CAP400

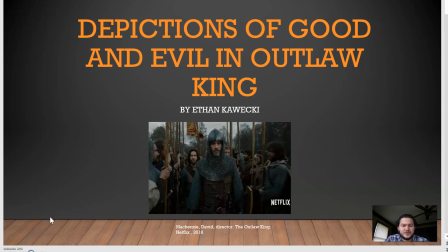0s
Hello, my name is Ethan Kwecki, and today I'll be presenting on depictions of good and evil in Outlaw King.
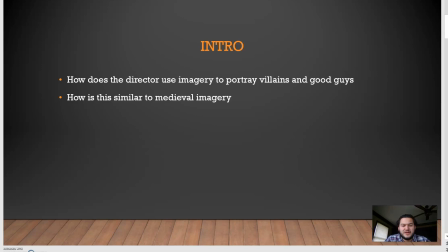9s
So as a quick intro, the things I'll be going over and the main topic I'll be speaking on today is we'll be looking at imagery to see how the director uses the imagery in the movie to portray the characters as either villains or as good guys.
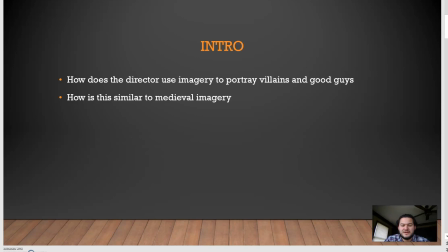25s
And at the same time, we'll be comparing this to medieval imagery and medieval artworks.
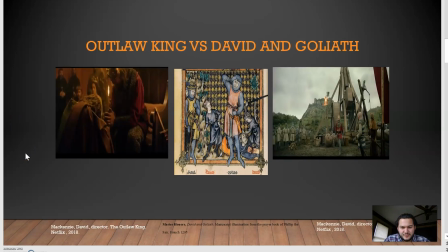33s
So the first two images from the movie that we'll see here come from the very beginning of the movie when the Scots are surrendering to the English throne. On the left you see Robert the Bruce kneeling before King Edward I,
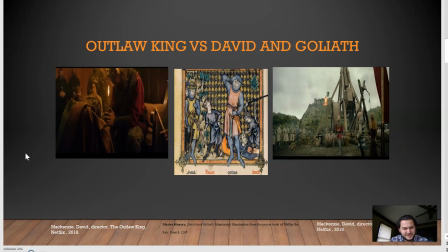50s
and in this position we see Robert the Bruce as very conquered and defeated in that prostrate position, with his hands clasped in between that of the king.
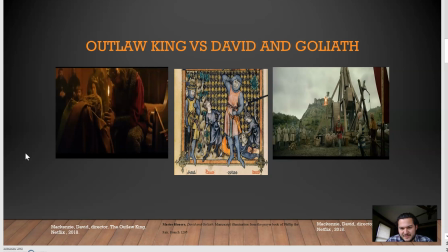64s
And then on the far right is the second scene from the movie that is also at the very beginning, where King Edward is launching a catapult that he had just built into a castle. This castle had actually just surrendered to the English.
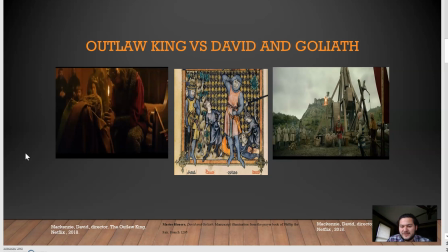83s
However, King Edward wanted to try and use his new catapult just to see what it would do. This imagery really furthers the director's goal in making King Edward appear as the villain, doing something so heinous as firing on a already surrendered enemy.
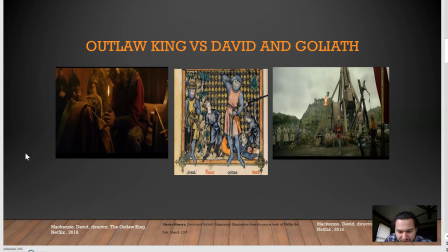102s
In the middle we have a excerpt from one of the prayer books from Prince Philip the Fair, which was a French prince. And in this scene we see David and Goliath, and we can see a lot of
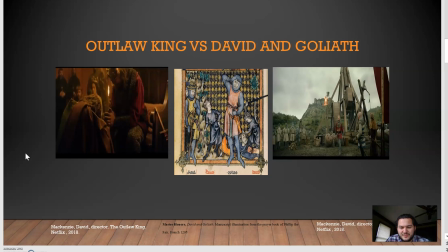116s
similarities between the imagery in this opening scene of the movie and in the image of David and Goliath here. First and foremost, David is a small shepherd boy that is appeared and shown to be much smaller than that of his rival.
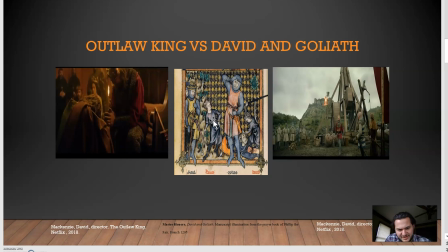136s
Now we could see this on the left. Robert the Bruce and David are both in positions where somebody would think maybe not ideal or inferior. Also, maybe they represent them both being an underdog.
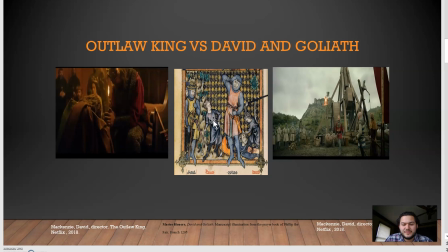150s
And on the right, we see Goliath in the image from the prayer book, as well as in the image from the movie, we see King Edward. Both are wearing a red tunic with chainmail armor,
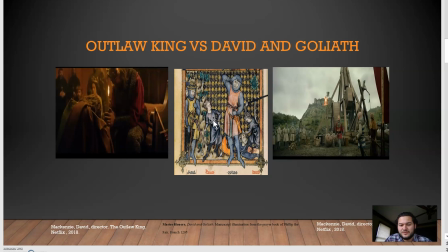164s
which is period correct armor in what they would have been, or what they would have actually worn back in medieval times. Goliath is also much taller than David,
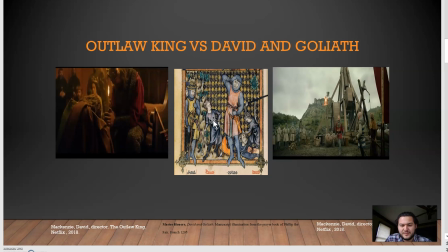179s
showing his strength and power, and once again affirming that David is the underdog, much like in the movie. King Edward appears much taller in this opening scene and much larger, just to impose the underdog feel on Robert the Bruce.
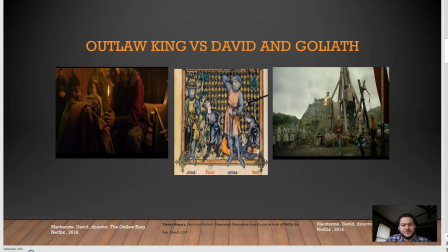197s
Ultimately, this helps the viewer and the director convey the idea that we want to root for the underdog to overthrow the unjust king who had just launched a
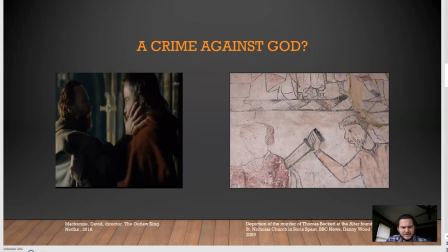209s
catapult at a surrendered fortress. The next image that the director uses that really furthers the agenda to show Robert the Bruce as the good guy in this movie is the crime against God.
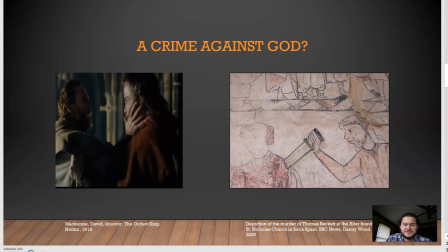228s
Robert the Bruce is meeting with John Crome here in this scene to try and get him to unite forces and revolt against the Scottish king.